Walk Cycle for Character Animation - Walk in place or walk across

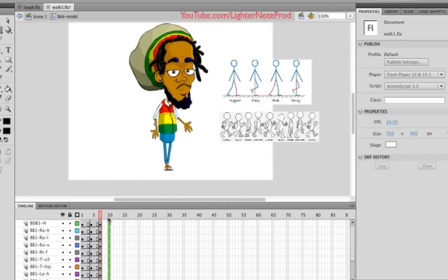highlight all the layers, same frame in all the layers, and hit F6, which is to create a keyframe, or you can just right-click create a keyframe, right? And then we're at step three,
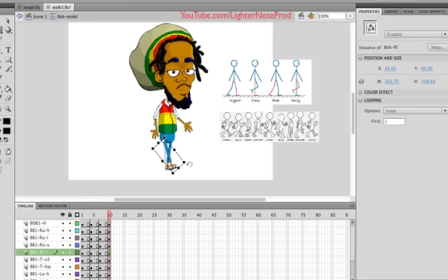which is the right foot now goes forward and the left foot goes back. And then the final step, one, two, three, and I'm spacing them three key frames, three frames apart.
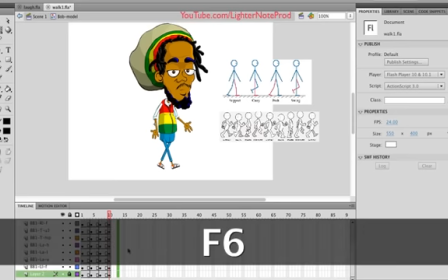create a keyframe and
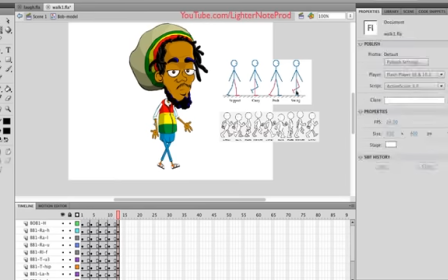then now the left left leg is being brought forward but as I said because of you know the style I'm using it's pretty simple I'm not bending the legs so it's just like that and that's it so the first one is basically the left foot is stepping off right
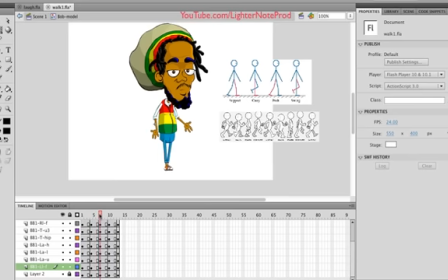then they're crossing spaced out again and that's it now play it
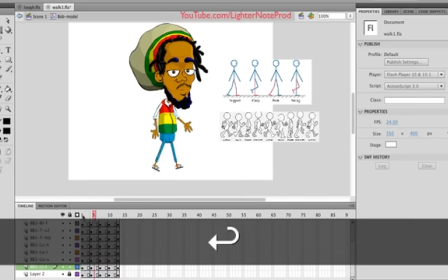and that's it see it's pretty simple so you know basically
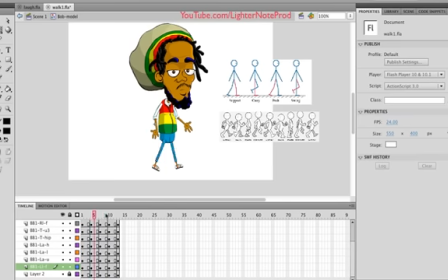this is really like a very condensed version of the walk cycle which is pretty useful if you're just doing you know a little fun stuff you don't have to do anything too complicated like bending the legs and stuff like that it just makes it fun all right especially if you're using a character that has like really short legs and you know he won't be
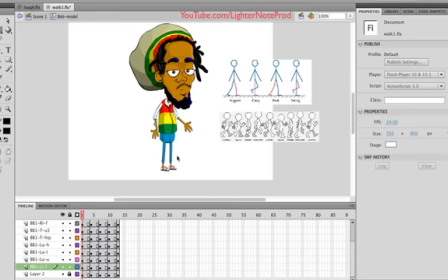bending his legs it's even better for you you know because it gives it this really funny cartoony appearance so now my my walk cycle is completed right and it takes a total of 10 11 12 13 frames right so
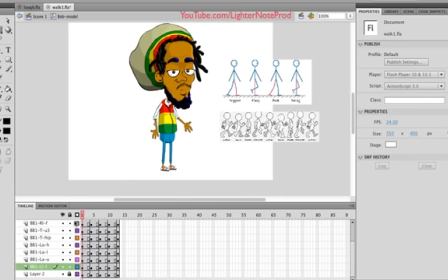another thing is now how do i animate the upper body so for example i wanted to head to you know like bobble or dip a little bit while he's walking it's pretty simple so what do you do is you just alternate so say for example you when he takes a step his head goes down because you know your body is really lower when
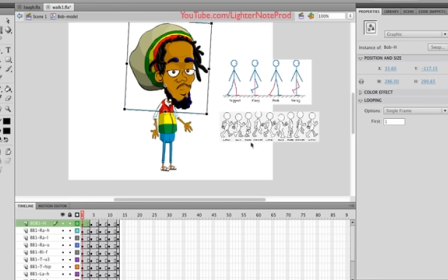you're when you're stepping off like here okay and you stand a little higher whenever you're lifting a leg so I'm gonna say for example at here and here I'm gonna lower his head all right so that would be at the first one I just select his head and just move it down a
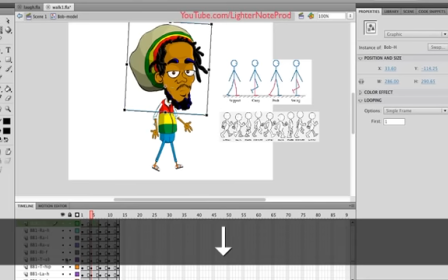little bit you can use arrow keys one two the same thing with here one two or if you don't want to you know do
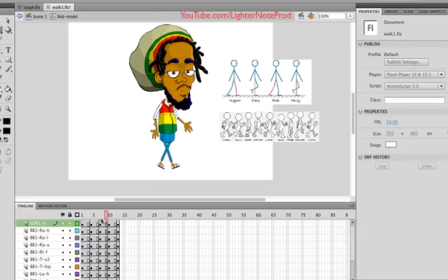that you can if you don't want to make the change again you can just see it's how it looks or you can just copy the frame by holding down option and slide it across and it copies it so that way you know that you're making identical you know changes to it all
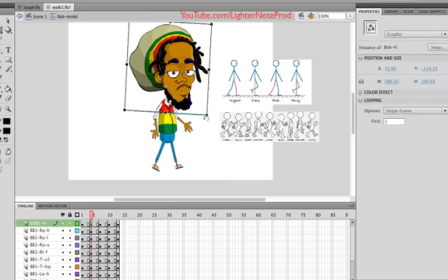right and then you may want to you know say for example rock his head a little bit maybe you want to Rock it forward.
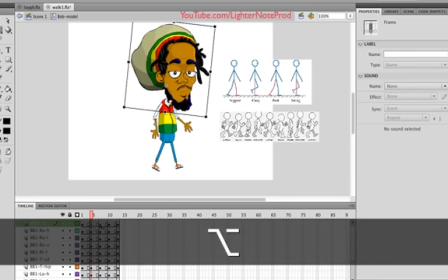And then you just copy that frame to the next two keyframes over.
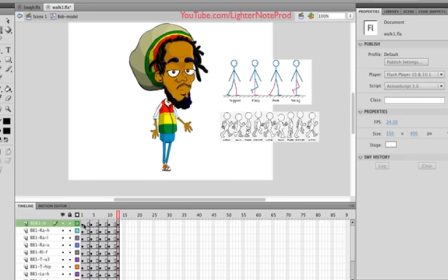All right. So there you go. All right. And then you may want to move his torso. So for example, you know, which is like, I think an animation principle called overlapping.
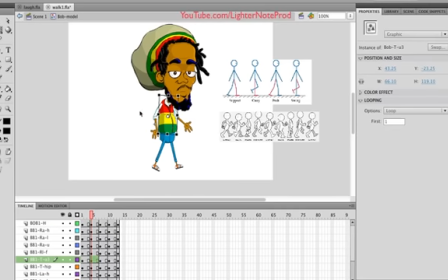Now, whenever like the head goes down, you'd have the torso go up. Right. All right. So in this case, you could highlight, for example, we're going to make at this keyframe, his head is going to go down, his shoulders and torso is going to go up and it's going to happen here again. All right. And that's how you have the whole body moving while he's walking.